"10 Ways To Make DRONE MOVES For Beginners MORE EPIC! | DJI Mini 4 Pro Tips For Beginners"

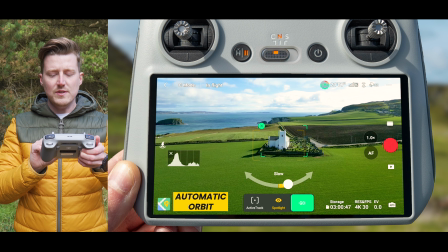(4:07)
So I want this to be nice and slow, so I'm only going to move this over a little bit. Then you want to hit go and hit record at the same time, and the drone will now start automatically orbiting your point of interest.
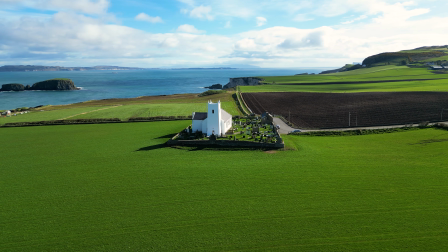(4:17)
Now, this looks great, but we can improve this by adding parallax. But what is parallax?
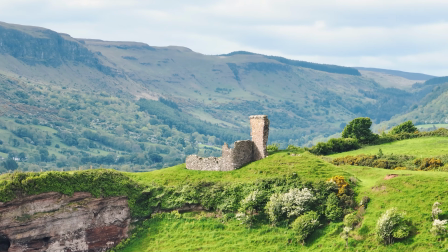(4:22)
Parallax is a camera technique you can use to create depth by having the background and foreground moving at different speeds.
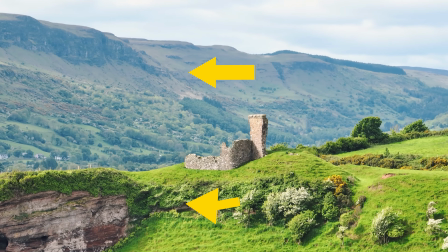(4:30)
So in this example, you can see the background is moving faster than the foreground, creating this epic looking clip.
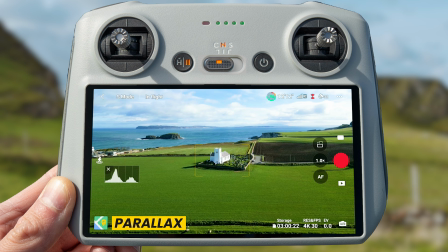(4:37)
Now, to achieve this effect, all we have to do is zoom the camera in and then do the orbit the same way we were doing it before. Now, with the DJI Mini 3 Pro, there is 3 ways you can zoom the camera in.
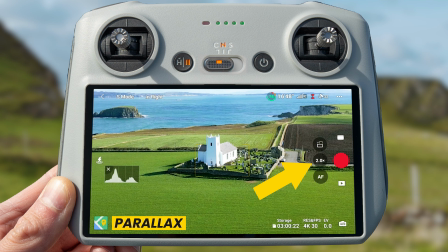(4:49)
You can firstly zoom the camera in by tapping this button on the screen here, and that will jump to a 2x zoom.
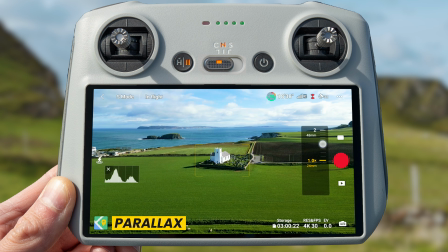(4:57)
Or if you want more control, you can press and hold on the same button and then drag down, and you will have more control over the amount you want to zoom.
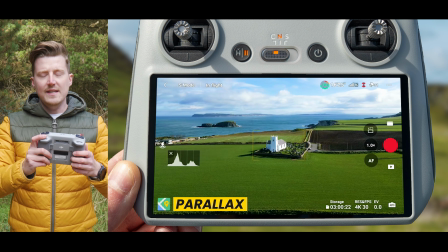(5:05)
Lastly, you can use the scroll wheel on the back of the controller, and this again will give you more control in zooming that camera in.
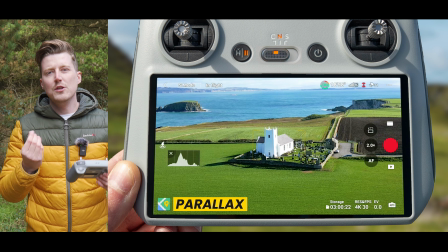(5:12)
So as you zoom in, you will be losing a small amount of quality. However, if you're uploading to social media platforms such as YouTube and Instagram, by the time them platforms compress the video down when you upload them, you're probably not going to recognize or see this loss in quality too much.
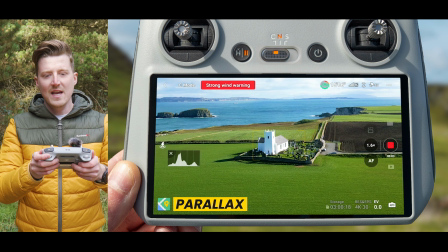(5:28)
So all you need to do is zoom that camera in, and then you want to start doing that orbit again.
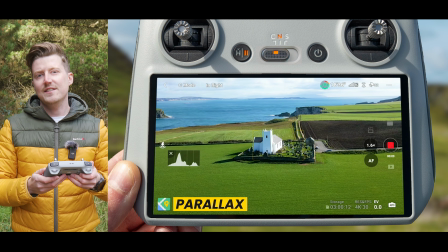(5:34)
And this time, as you orbit, you will start to see that parallax effect as the background is moving faster than the foreground.
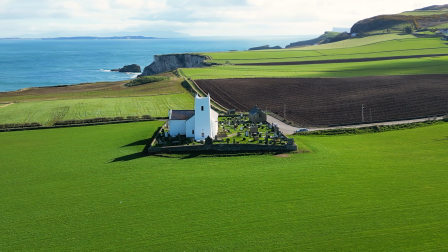(5:42)
And I think this looks absolutely incredible and is something you have to try next time you're out doing an orbit move. Now, another technique that I think works really well for improving orbits is having the gimbal on your drone pointing up, having the drone looking upwards.
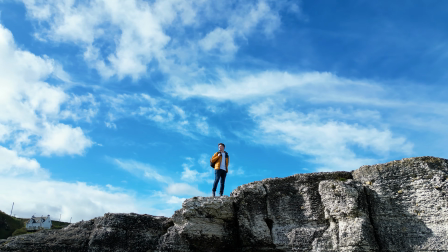(5:57)
When we're capturing orbits or any drone moves, especially as a new drone pilot, we tend to capture lots of aerial perspectives, but drones are also great for capturing videos in locations or scenarios that you just couldn't put a traditional camera.
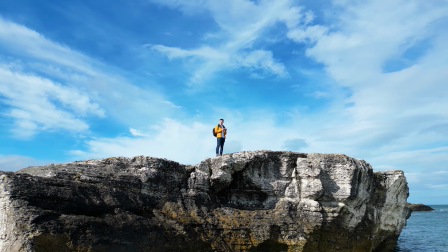(6:11)
And one of the techniques I love to do is putting the drone over the edge of a cliff, lowering it down slightly, and then having that gimbal point upwards to give you this totally unique perspective. And it also helps make the location look more grand than it actually is.
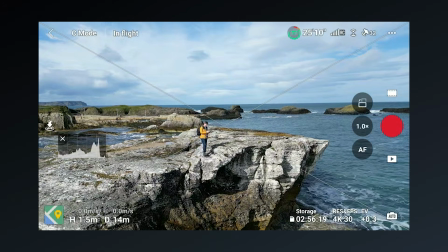(6:26)
As in this example, you can see I'm not that high off the ground, but by having the drone down slightly looking up,
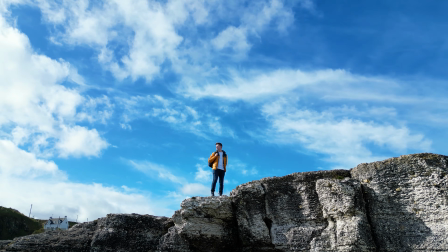(6:32)
it makes this location look much more dramatic. And the Mini 3 Pro is perfect for this,
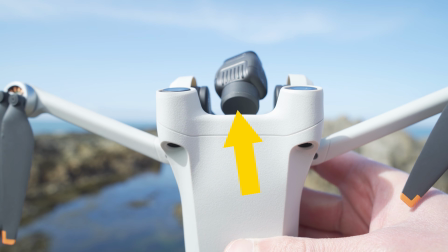(6:38)
because that cutout or notch above the gimbal and camera allows you to point that gimbal upwards to have an unobstructed view and to allow you to capture these unique perspectives.
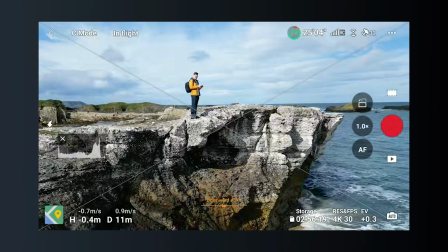(6:48)
So to do this super simple technique, all you have to do is find a location where you can stand higher than your drone, such as a hill.
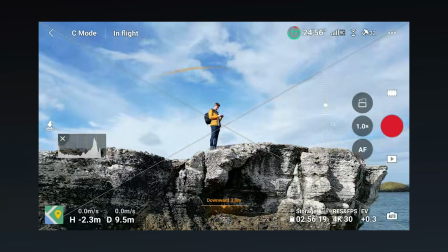(6:55)
Put the drone out next to you and lower it down. Point the gimbal upwards using the scroll wheel on the back of the controller, and then do an orbit move.
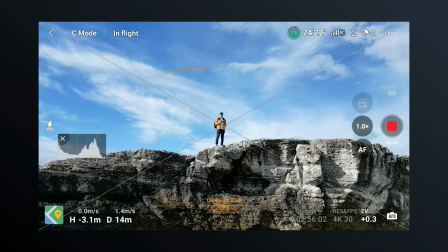(7:03)
And again, you can do this manually with the joysticks, or as I showed you before,
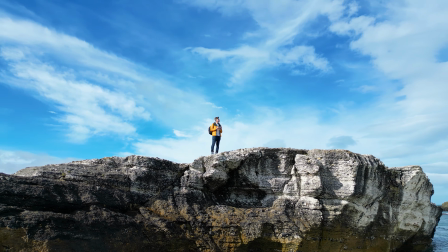(7:08)
you can have the drone do this for you, which is useful in these scenarios where you want to act natural,
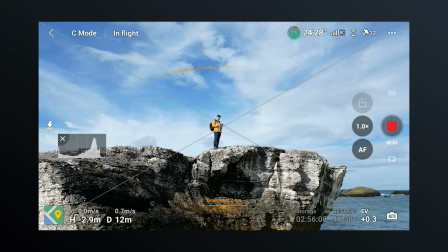(7:13)
because if you do it manually, as in this example, you can see myself flying the drone.
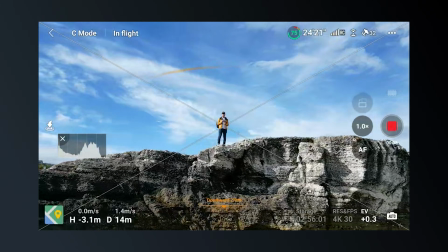(7:18)
But if you're recording yourself, you might want to be able to act a little bit more naturally or hide that controller so it doesn't look like you're flying the drone. So the best way to do this is to use that point of interest mode, again by drawing a box around you,
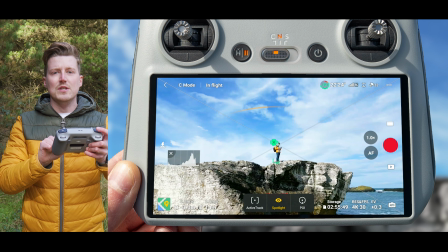(7:32)
selecting the direction and speed you want to go, hitting go and then hitting record,
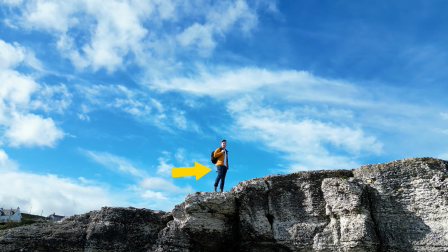(7:36)
and then you can hide the controller behind your back and start to act a bit more naturally and have the drone capture you in this epic way.
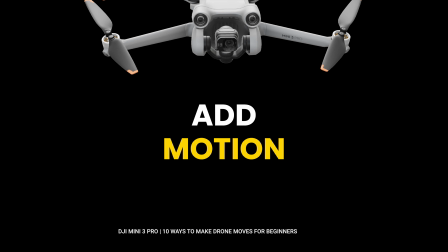(7:43)
Now, another move that looks great is the pull back, and it's another super simple beginner friendly move.
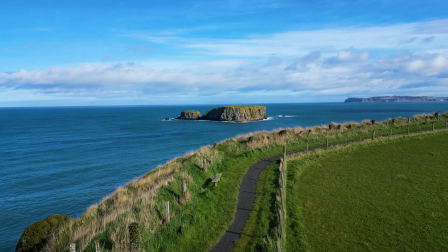(7:50)
All you have to do with your drone in cine mode, again just to keep the movement nice and slow,
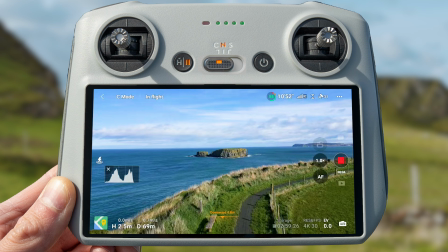(7:54)
is to have your focal point in the center of the screen and then start to fly backwards by pulling the right stick back. But we can improve this by adding a little bit of movement into our scene by putting ourselves or somebody else in it,
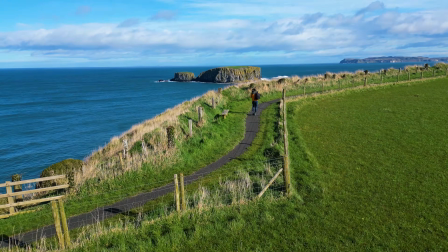(8:09)
and that way we can do a couple of things. Firstly, it can help you tell a story.